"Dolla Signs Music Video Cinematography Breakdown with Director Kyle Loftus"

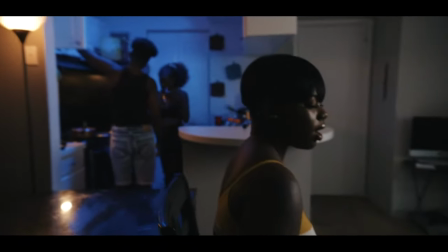It transmits the signal and you capture and connect it through your phone and you can have up to three different wireless devices connected to it great unit to use and what i really love about having that is i was able to connect it to my pocket 4k so then i could watch the image on display on my ipad and have that right by me so i can peer over and know when i'm getting into the frame of the
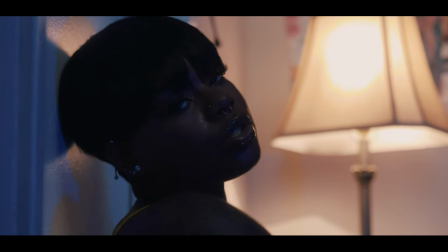shot with that b cam while i'm operating that and going for more of that handheld movement with uh you know just a little bit of the sexy glide in the air so having that was super super beneficial because the pocket 4k doesn't have a flip screen and even with the flip screen i mean maybe it'd be this big four or five inches i can't see that from across the room so being able to put it on display on my ipad have it right there for me to view was such a big help it allowed me again to be vastly more efficient on set we were able to get two shots in one performance take set right so we did two performance take sets and we had four different takes to pull from two from camera a two from camera b more than enough footage boom we're out of that room so that was the whole setup for scene look two scene
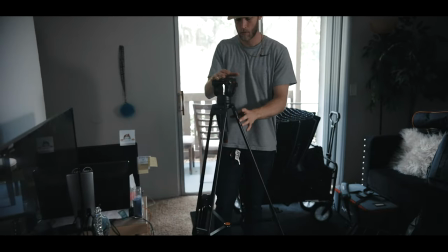look three it's going to cover a couple different things here so i'm going to cover um essentially here when she's sitting down just outside of the
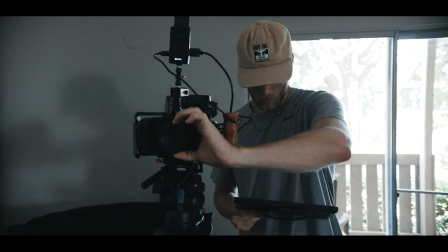kitchen kind of in the living room space and then she's also in the kitchen now i'm going to talk about these the same because the lighting setup is essentially the same.
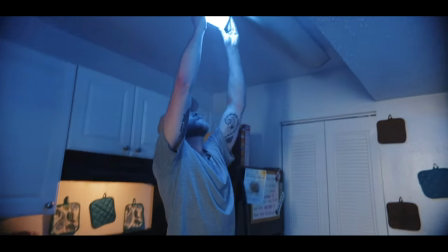So we're using the Falcon Eyes F7. We have again on a blue highlight and we're throwing that for a nice top-down look.
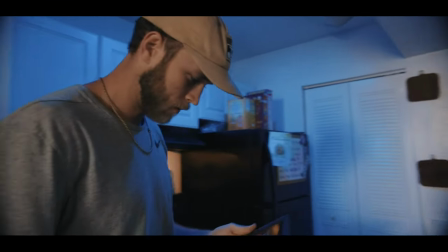So kind of taking place like it is the fluorescent lights that she has naturally at the ceiling of her building. So we're kind of just again using it as a form of a practical. She had a beautiful practical, a nice tall lamp. So I wanted that on again, keeping with the flow and continuity of the colors.
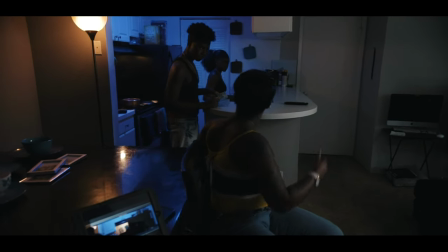So we have blue and orange, very complimentary to each other and so we left that lamp on and in the scene and for the part where she is my phone is going off love it hopefully it's a business no not business okay maybe next time so we had those complimentary colors and for
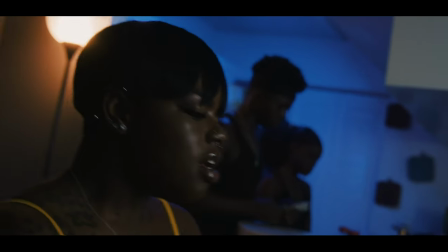this particular scene where she's just outside of the kitchen in the living room we use the aperture 300d with the light dome honeycomb grid and again put
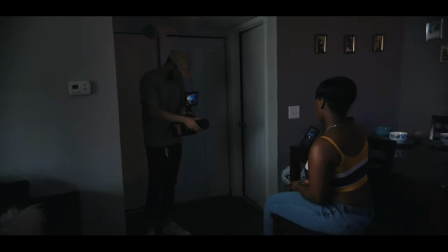that about a 45 so we have a nice rembrandt light look there just giving her some more light because the only other light we had in
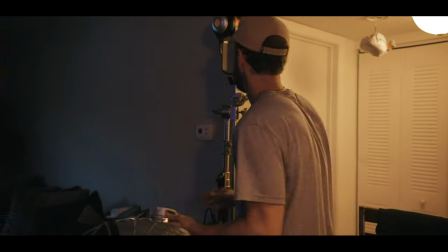the house would have been ceiling practicals which don't get started so ugly and we had natural light coming through the doorway but it was just way too far away so we used that for just some more light push for better key light and again we've got the blue light in the kitchen and the the orange practical in the background so we've got the color scheme there lighting the space right we have this kind of more so wide shot we're seeing them in the background her in the forefront and then specifically the scenes with her in the kitchen talking to her brother the exact same thing the only thing is we moved the light dome from being by her and kind of in that living room space to right in front of her door and shooting up towards them as a nice soft key light uh in the kitchen space um and so again you know we did that with a two cam setup camera a and camera b literally the exact same thing guys we used the Mars X with my iPad connected the Mars X to my pocket 4k
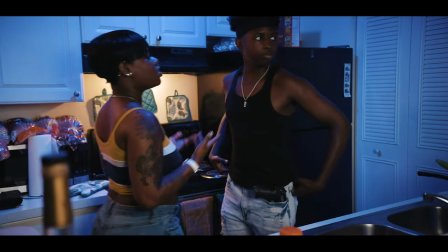so while that was sitting on a tripod shooting this way capturing you know everything that's going on in the kitchen area I'm filming this way capturing her doing her performance take from the living room space and I'm having the iPad right by me so literally as I'm shooting
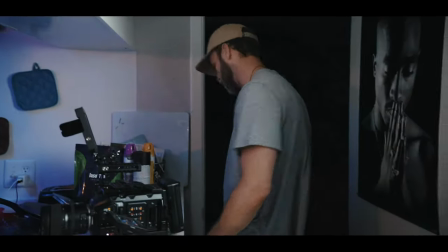I can peer down and say oh I'm in frame oh I'm not in frame I'm good I'm clean again just helps me run a more efficient and effective set and allow It allows me to really trust and rely on myself a lot, lot more. So Mars X has been extremely beneficial in making sure I got this production done effectively in an eight-hour period,
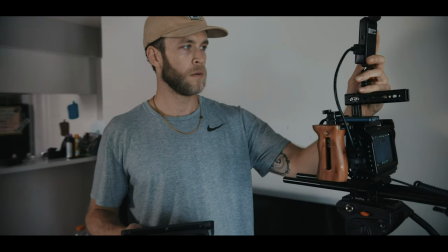being the director and the cinematographer. Scene four. So this is kind of the corpse scene or the dead body or dying body scene.
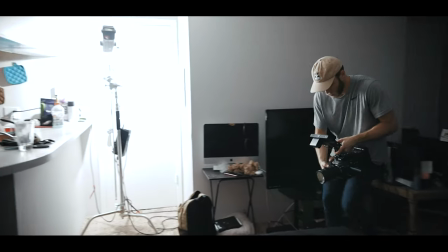I'll leave that up to y'all to decide if he's dead or if he's dying.